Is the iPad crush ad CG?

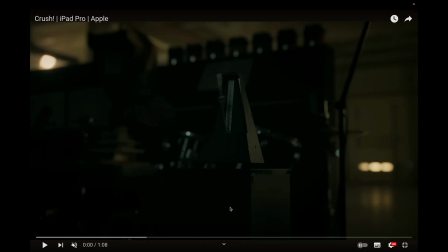[0:00]
Hello there. So this Crush advert, this Apple advert, is a CG. It's been doing the rounds. Everyone seems to be also quite offended by it. We're not really talking about that today, but if you think this is some sort of crushing indictment on corporate America's
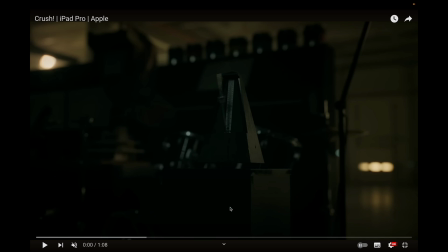[0:16]
view of artistic creation and the commodification of such creation, then I don't know what to tell you. I'd probably speak to OpenAI and Stability first. They're much more evil in that regard. Anyway, is this CG? And the real short answer is, no. Mostly.
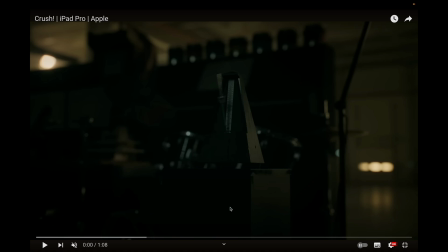[0:35]
Like, I think a lot of it is a mixture of traditional things captured in camera, especially some of the destruction, with compositing and general tweaks. And maybe a few little areas have been done in CG, but let's have a look and we'll talk about it.
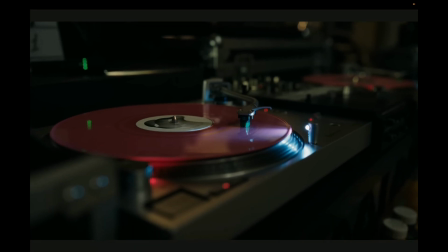[0:52]
Got a lovely little shot here. So this is probably the real opening shot on the real stage.
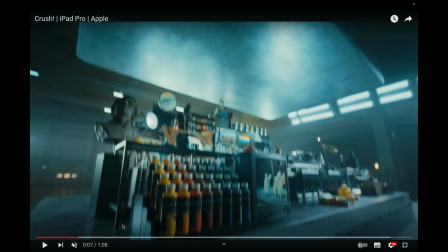[0:55]
You could do that some other way, but I don't know why you would. The first thing to jump out at me is probably this room does not exist in this form.
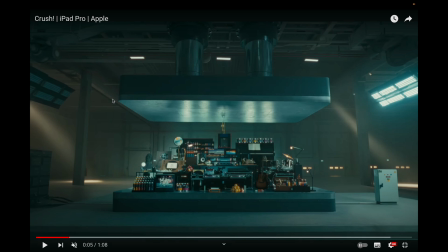[1:02]
This is probably a composite. There's a few, and going through this video, I might repeat myself, I always do, I'm doing this on the fly, a tell a lot of the time with making CG things look more real is camera issues, right?
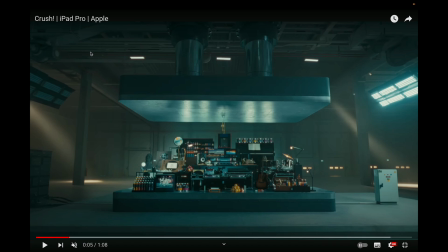[1:18]
They've chosen a softer, more, distorted, a lens that distorts reasonably well and seems old and a bit soft, right? That's the common trick for masking CG as you add camera imperfections.
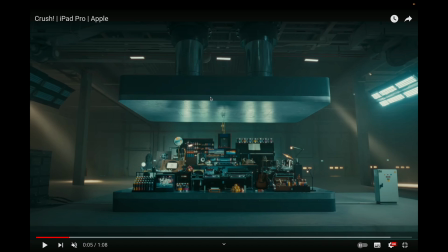[1:33]
Oftentimes, people in an aid to make things composite better and look more tangible overdo those effects. They add too much aberration, they add too much lens distortion, that kind of stuff. And this could be a case of that, or it could just be an old lens.
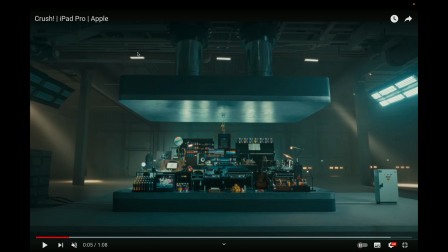[1:50]
It's a very good way to make the CG elements blend better if you choose ahead of time to use a lens like this to film with, or even just a normal lens and put the same effect over all of it. We'll see.
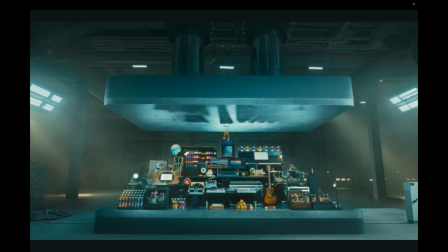[2:02]
So this trumpet, I think the crushing of this trumpet is done in camera.
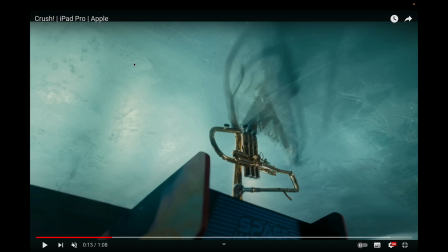[2:11]
That's not to say we can't do this otherwise, and the sort of fidelity of this is definitely possible, and that's a very important distinction to make right now. Is it's not a case of any of this is they can't do this with VFX and CG. It's that they wouldn't, is not because it can't be done.
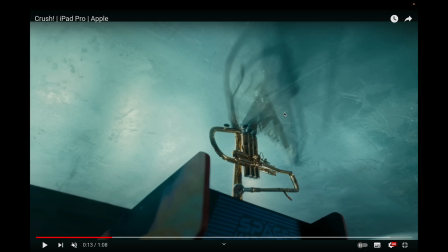[2:29]
It's because it's too expensive and complicated, and there comes a point where if your video is surrounded around the idea of crushing things, it's a lot of simulation, a lot of very compelling work to get it to this fidelity,
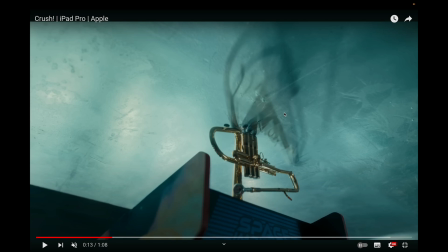[2:41]
which is incredibly, ludicrously labor intensive, to the extent that it'd be expensive even for Apple to do it, if you know what I mean. CG is expensive, and to get it looking this good is very, very, very, very expensive.
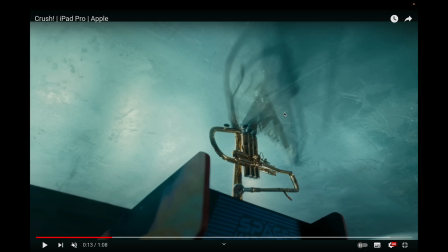[2:57]
And I know Apple's got deep pockets, but I don't think this advert costs a great deal more than any of their other adverts, is kind of what I'm getting at here. They, if they're saying like, oh, you can either crush this thing for all the stuff for, I don't know, the shoot might cost $35 million.
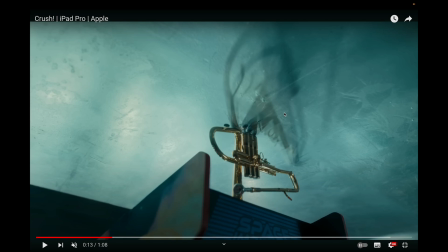[3:14]
Apple will go, what's that? Oh, that's like the same price as a pint of milk. Go for it. But if you say, oh, hey, we can do this advert, we're doing it all in CG, so you've got all this creative control, blah, blah, blah. It's going to cost $190 million. They're probably going to say no, right?
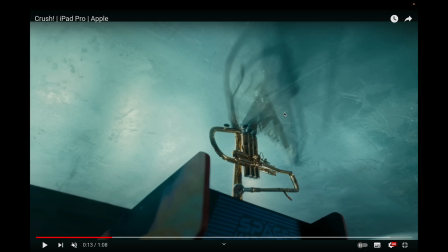[3:32]
I'm not saying it's going to be that much, but the point is, it'd be very, very, very expensive basically for a minute of very, very high quality CG. Anyway, stop waffling and carry on looking. So I think this trombone is done in camera.
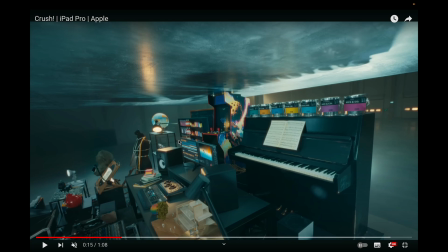[3:47]
This wide shot has a few little tells in it, which make me again feel that this is not CG. It's very well staged. So it looks less plausible, if that makes sense.